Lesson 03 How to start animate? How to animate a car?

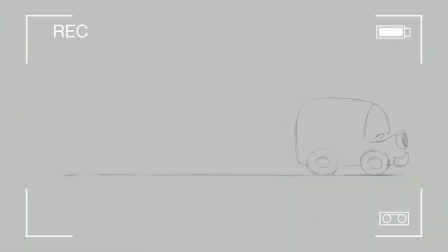[0:04]
So today we will talk about three very essential parts of animation. Actually, I already mentioned about principle. Actually, it's two principles, but one of them is called principles of three.
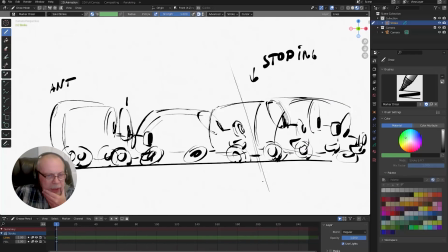[0:19]
Okay, you see this the page, right? You see the drawing. Principle of three. What is a principle? Why is so important? It's actually whenever you choose these extremes, or it could be just no in-betweens, just one extremes or in-betweens between them.
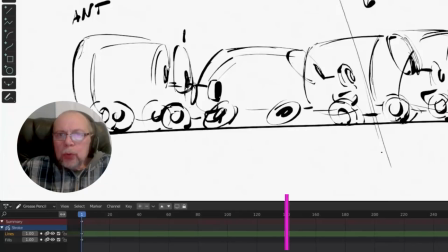[0:38]
But principle of three is so important to show how inertia works.
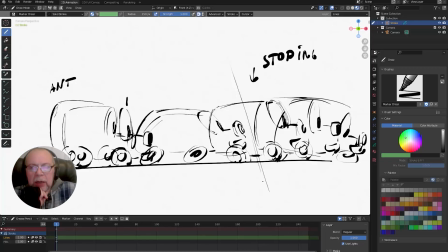[0:44]
Inertia, it's probably one of them has called hardest part, like I said before, to do in animation. Inertia show the weight.
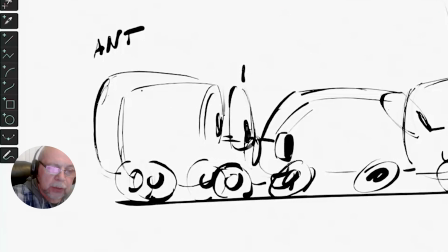[0:54]
And if you see here, number one, yeah, this car, here is a funny car, like eye, whatever, bumper, right?
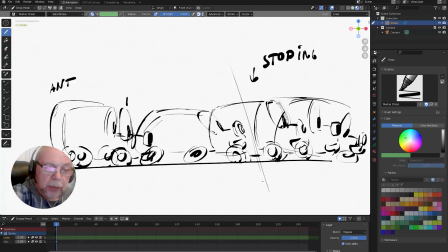[1:02]
Light, front light. The first position, the second position is anticipation, right? And the third position, which means if you can show easy way, that's a key,
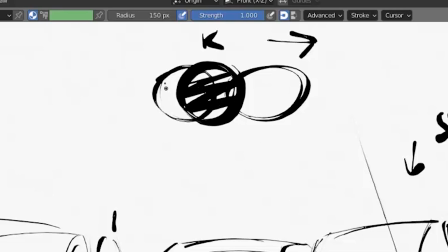[1:17]
anticipation and moves. You see 1, 2, 3, right?
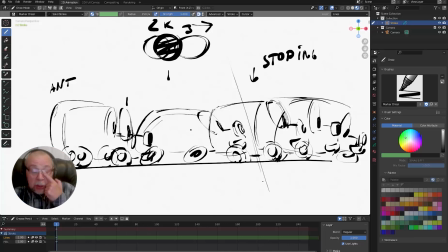[1:25]
3 positions. That's the most important positions because we actually in animation really clearly see what's going on in these 3 positions. This one, like this, right? This is 4. It could be only one frame.
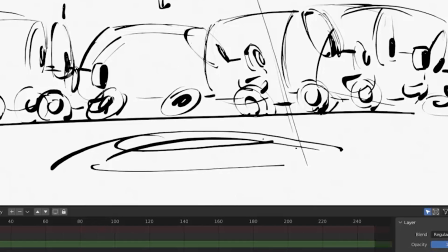[1:40]
It could be even, just, completely stretched, kind of like this.
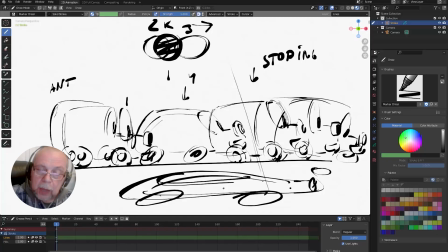[1:46]
Only one position could be this way too. And next one, 3 positions here. Like when you start at 3 position, principle 3, and when you finish, it's called enter position,
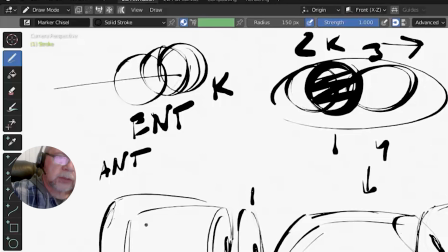[1:59]
key position, and exit position. It's kind of this case.
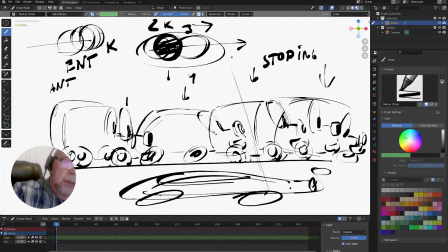[2:04]
This is start your movement, not your, car's movement, right? But here, this one, it's a kind of recoil, key position, kind of a little bit further than normal.
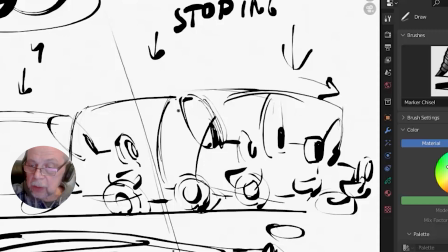[2:18]
Go to here first, right, and then back to the normal. But the same principle of 3.
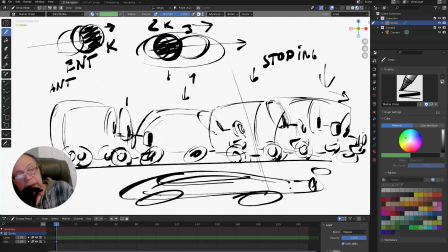[2:24]
And they're actually supposed to be very close to each other. In this case, I call the second principle the spot principle.
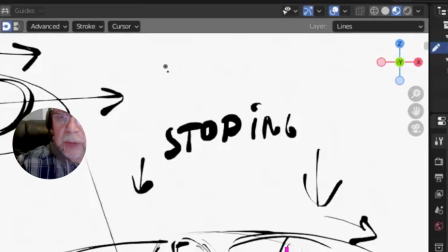[2:33]
The spot principle means if you see here the ball,
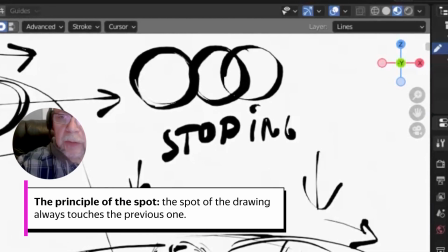[2:37]
and if this one or this one or this one or even closer,
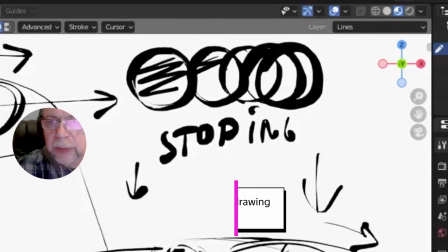[2:44]
that's a spot always touch previous one.
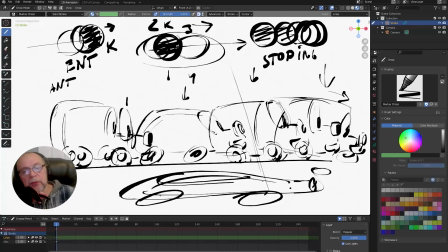[2:47]
The spot of the ball or spot of the drawings or spot of the shape of the car or whatever, human. That's a spot principle. In this case, when spot all the time or overlapped previous drawing or just touched previous drawing,
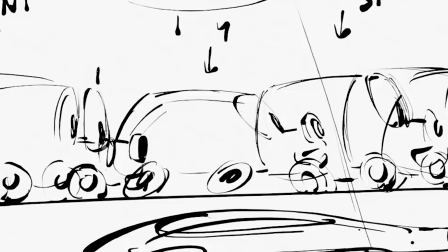[3:03]
that's a good to see what's going on with the character, to see emotional state.
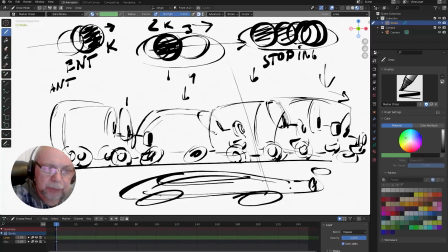[3:08]
When we work this way, right? If we just started here, principle of 3, the next one will be like this. Really, you see, touch it, even touch it, the light of the car, right?
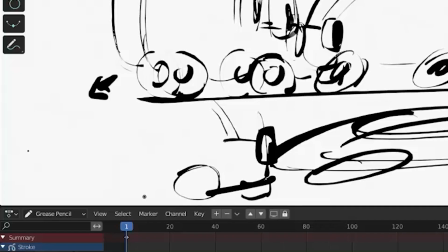[3:21]
Even just touch it. That will be connection, It's not broken, but it's like this and like this.
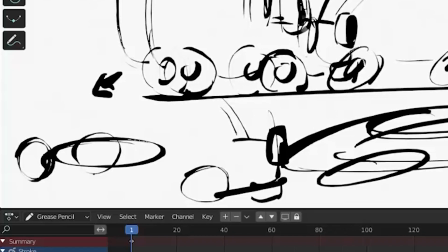[3:27]
It's broken. See, that's the reason why you see some kind of smudge shape.
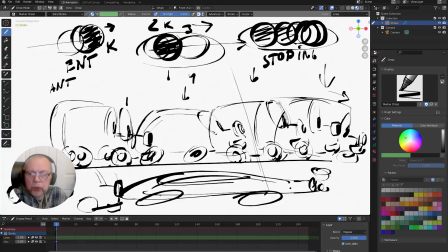[3:33]
When it's happened, when Disney usually start to have to improve their skills, animation skills, there are lots of time they actually spend to study films. In a film, you can see them fast movement. It's kind of blur, right? Like this.
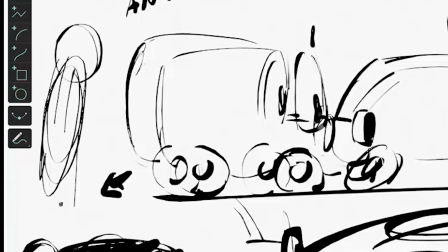[3:51]
Kind of like ball, and there's a blur like this, right? But actually, originally, ball is here, and this is blur.
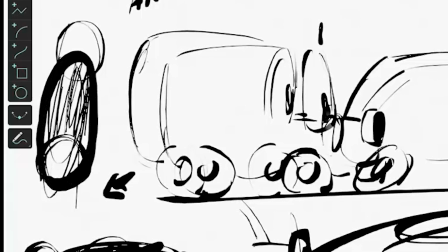[3:58]
Right? And when they're, just connected everything, circle it, that will be the shape of the ball.
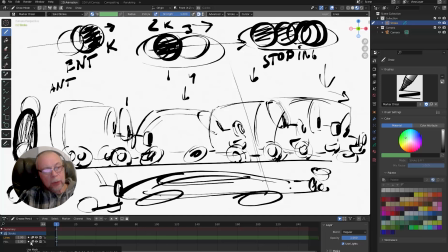[4:06]
See, that's why it looks like it's not roundish anymore. It's the same principle here too. Yeah.